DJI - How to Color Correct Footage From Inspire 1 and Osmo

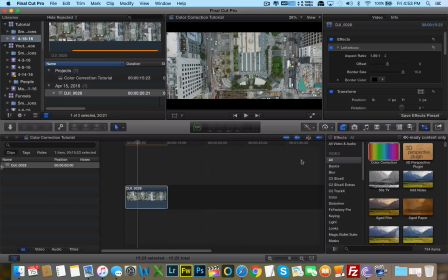12:27 All right, we just drag and drop it here. All right, so in color correction, I really, to make it more cinematic-like, I click on the color board here. And what I like to do, first off, I want to mess with the saturation.
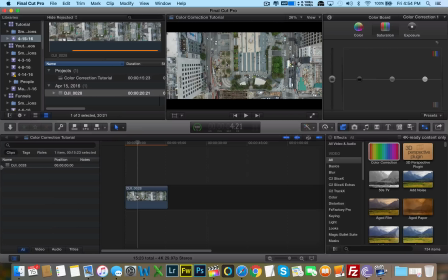12:41 Again, the video, the raw video that came out of the X3 camera just made everything a little too saturated for my liking. So what I'm going to do, I'm going to mess with this slider here, desaturate the greens a little bit,
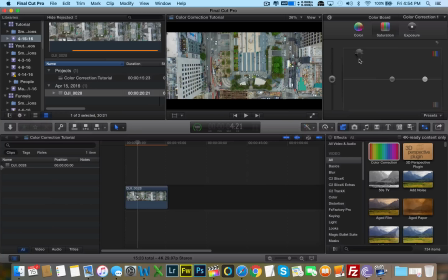12:58 right, compared to up here where you can just see all the greens just very, you know, they're too green. So I'm bringing down the slider just a little bit here, making it a little bit more flat. Mess with the middle slider here.
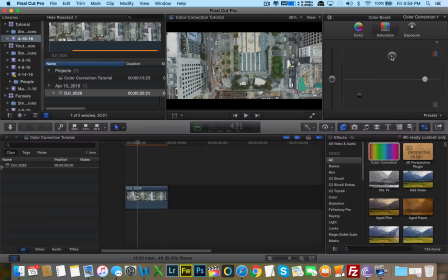13:12 This is a mid-tones. All right, again, bringing it up, it's going to saturate a little bit more. Bringing it down, it's going to make it pretty flat. That's a little too flat for my liking, so I'm going to keep it right in the center. And here we have the high tones.
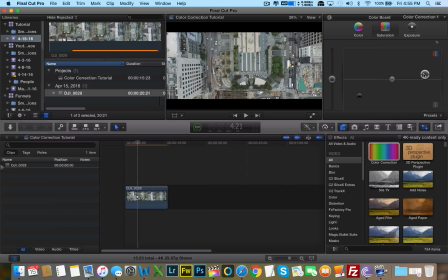13:29 Again, it's going to add a little bit more saturation to the whites and brighter colors of the footage. You know what? I'm going to keep it where it's at. Pretty happy like that. Exposure, we don't need to mess with, but in case you want to mess with the shadows, exposures, and stuff like that, you can do so here.
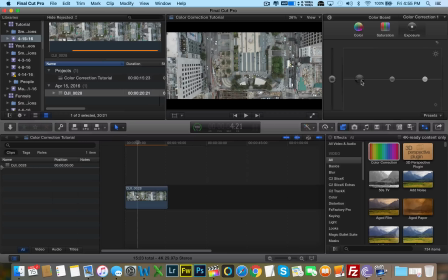13:45 But I was pretty happy with the exposure of this shot, so I'm not going to mess with it. Color, to make it more like the Matrix, you know, you want to add like a bluish tint, so we want to mess with this slider. So you can add a little bit of a bluish tint. Oh, wow, look at that.
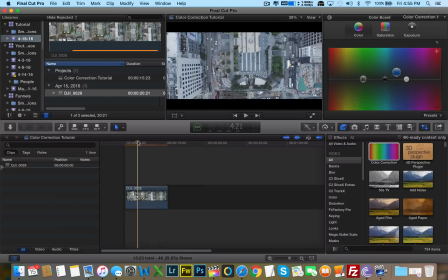14:04 Look at that. I mean, let's take a look at the before and after, guys. Before, after, before, after. It's a lot cooler, and it's a lot, you know, a lot more blues, a lot less saturation, and it just looks like it was shot on film.
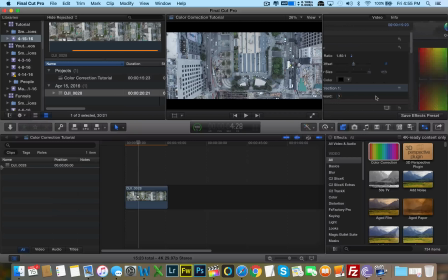14:23 But we can do some more to make it look more authentic. We can actually desaturate the greens even farther, but that makes the footage look pink. We don't want that. Let's keep it where it was. Mess with the blues.
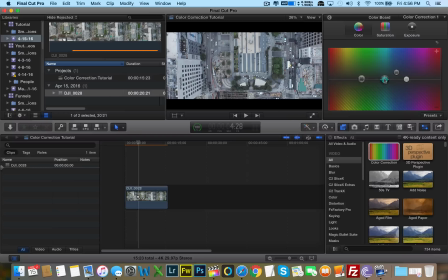14:39 And now we're going towards the look we had with the, closer to what we had with the Magic Bullet. Magic Bullet was actually a little bit warmer than this. There we go.
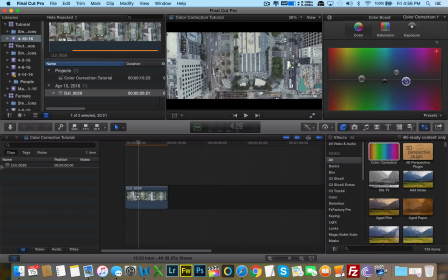14:57 Now, obviously, Magic Bullet, the plugin actually works really, really well with footage. That's why it's an expensive plugin. So it really takes in a lot of data in the footage, and it really manipulates the colors very well.
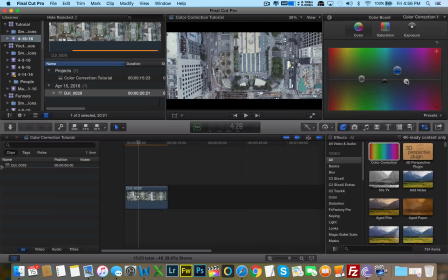15:12 Color Corrector is actually very, very primitive, but it can still get you decent results if you know how to play with the sliders. And you can always add, you can always add more effects to make it more film-like. Now, if you noticed in Magic Bullet Film, that plugin, they had an add noise slider.
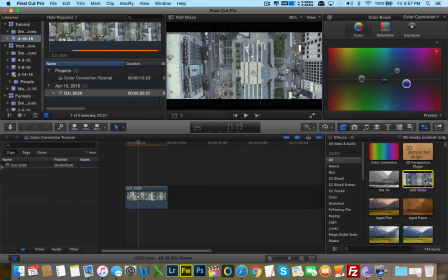15:31 So here's another effect that's built in to Final Cut, add noise.
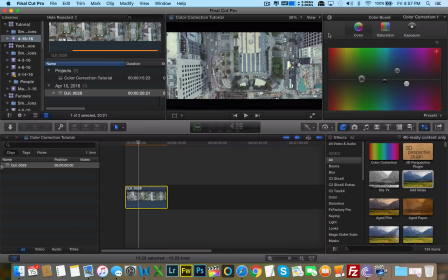15:36 Film naturally has noise, so we can add a little bit of noise, a little bit of grain into the footage to make it look more like film. Add a little bit more. TV static, we have a few here. Film grain, Gaussian noise, film grain.
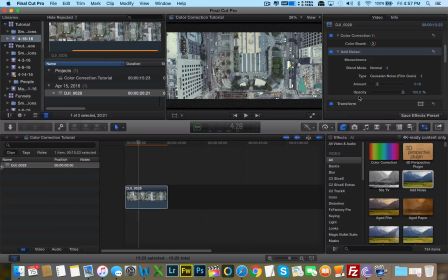15:55 That's what we want. Click on that. Now, if you notice, the letterbox is affected as well. So I'm going to show you how we can fix that a little later on in the tutorial. But as you can see, we have maybe a little bit too much grain.
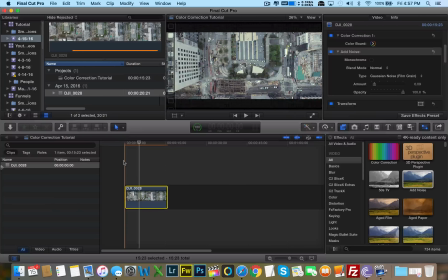16:14 And there we go. That actually looks very nice. That looks very nice. Cool. All right, so